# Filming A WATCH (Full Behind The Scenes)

hey what's up it's your boy here honestly i was kind of disappointed with the last video because i mean i know i showed you behind the scenes but at the same time i wanted it to be higher quality but you know i was recording this alone and it was not as easy so this time we're gonna be doing kind of the same thing macro videography but we're gonna be not only making it higher quality of course but we're also gonna have much doper ideas so right over there you probably can't see it i'm going on and yeah we're just gonna be trying out some new things and definitely gonna include less light leaks optical yeah a lot of light leaks out no I didn't use any optical flare there so ready
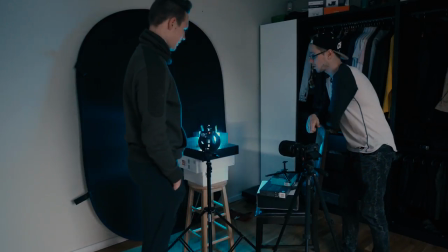0:42 explain what do we have here what are we gonna be working with all right so
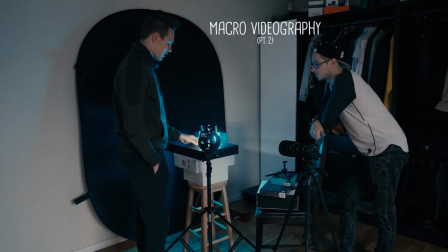0:47 we're doing again macro videography for a watch we have a couple of lights here so we have an LED panel here and we are using a blue gel yeah with a gel we also maybe gonna try like red or something we have a lot of them so we're gonna just play around and
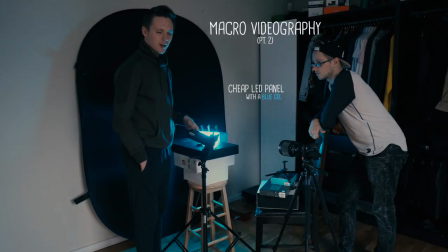1:03 I also have this it's a Godox Godox 8200 for flash photography
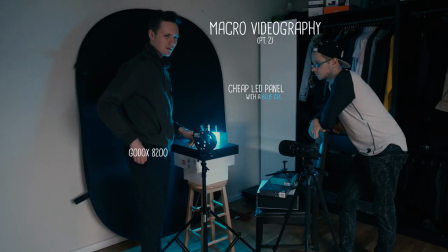1:07 But it has this modeling light so it's it's great to use as a backlight and then probably we're gonna use our phones It's like an extra light to create those
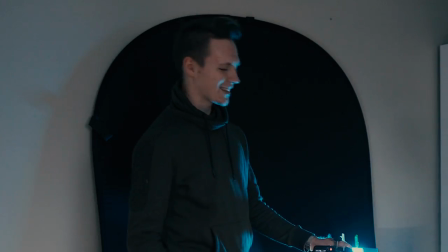1:16 overlays Lightly not not like it's not like now and Sony a
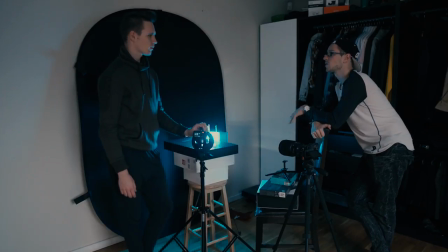1:21 6500 with an 85mm lens So it's gonna be juicy as you said I think first we're just gonna get the overall watch and then we're gonna get mechanical detail
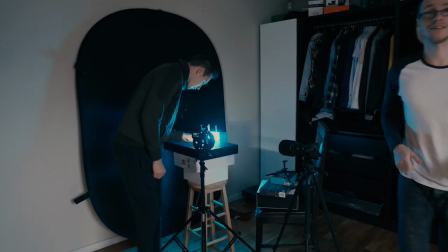1:29 yeah all right let's get to work let's go I'm trying to get it like stand up I want to be more angle this way
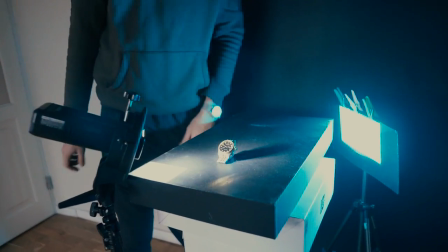1:37 so as
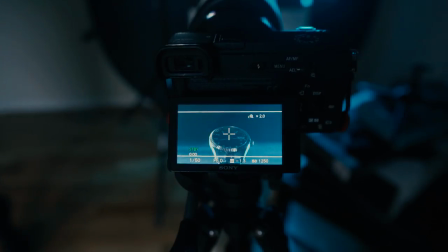1:48 you can see we have composed the shot it's looking pretty dope I like it we just want this kind of really cinematic feeling where show them the example where the light goes over the watch
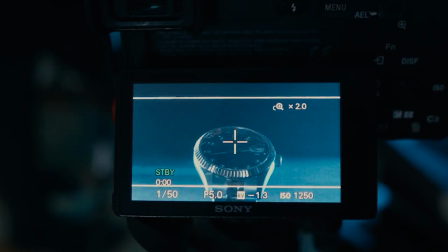1:57 yeah you can see that looks super cool and we already did a couple of shots like
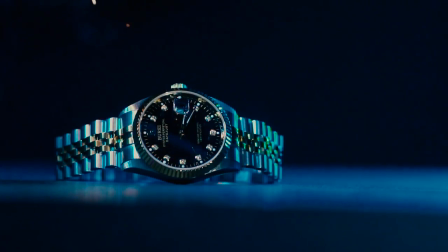2:03 these here i'm going to show you on the screen how they look like um really cool rain this did a good job but now it's time to get this to the next level
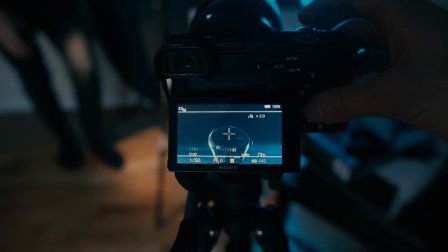2:12 i think i'm i'm gonna under expose a bit because you want to save those highlights action yeah
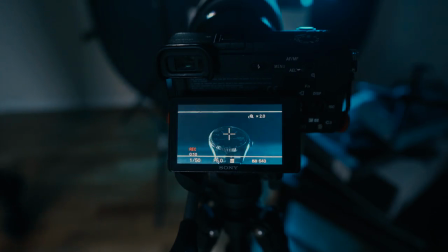2:22 oh that is looking good it's like looking like shining diamonds or something let's try again so
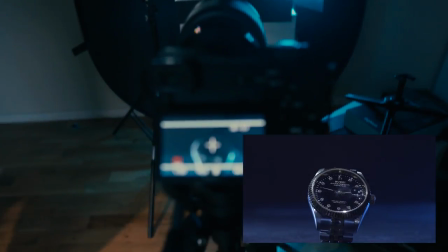2:32 yep we're just doing it by hand because we have no other choice but then this
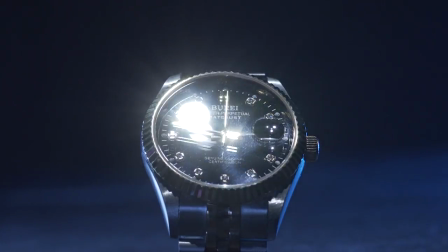2:37 this is looking pretty good I like it we need to clean the watch a little bit because we noticed it was
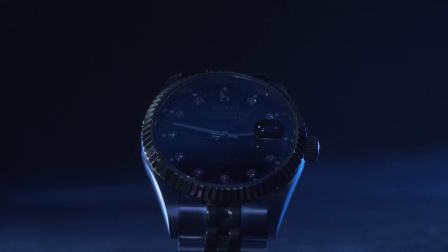2:42 kind of dirty yeah when you're doing macro stuff you can really see if it's dirty or not that happened to my watch as well like it was a bit
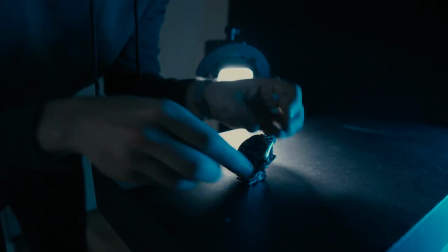2:50 dirty but I only noticed it in post so you've got to be careful with this oh my god how what how did you manage
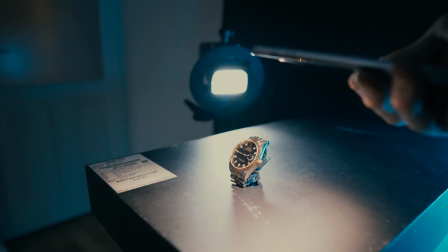2:59 that yeah shining this light on the watch now so we can focus on it oh
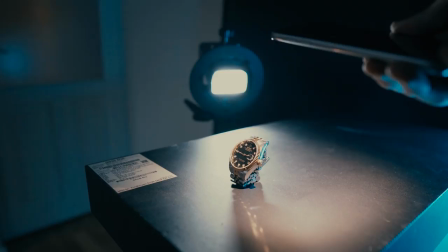3:04 my god it's so shiny like the gold thing is so shiny I like it damn
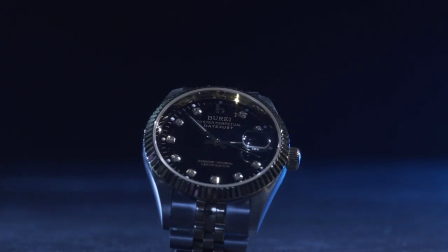3:09 this looks so good it literally looks like a
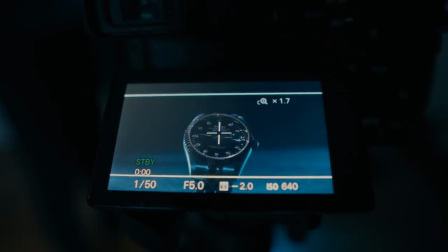3:11 professional I
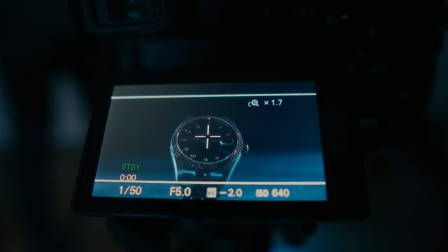3:19 kind of like the sideways one because it's more minimalistic let
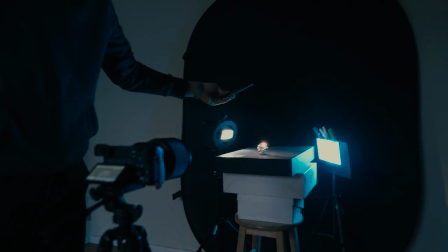3:26 us do it i don't know if you can see perfectly but check this out like he's doing this weird movement and
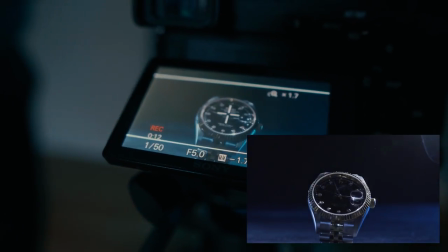3:33 we're like getting these kind of little flare we're not getting those flares anymore oh
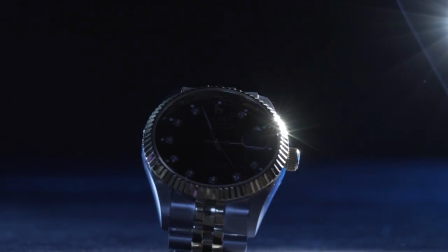3:39 oh yes yes that's exactly what we
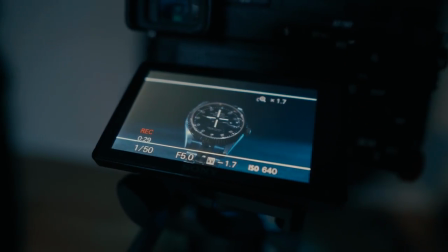3:46 were looking for yeah that is cool that looks like almost a day to night change or something like that Maybe can you put like a monitor so I can see what I'm doing?
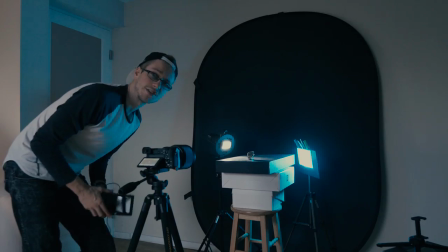3:55 Sure. On this camera. Yeah, sure. Yeah, so we can see better. We're gonna be using this external monitor.
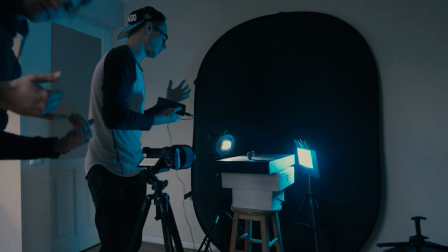4:02 Yeah, this should be way easier to operate then because then two of us can move two lights at the same time or something like that and we can create some kind of like really interesting images.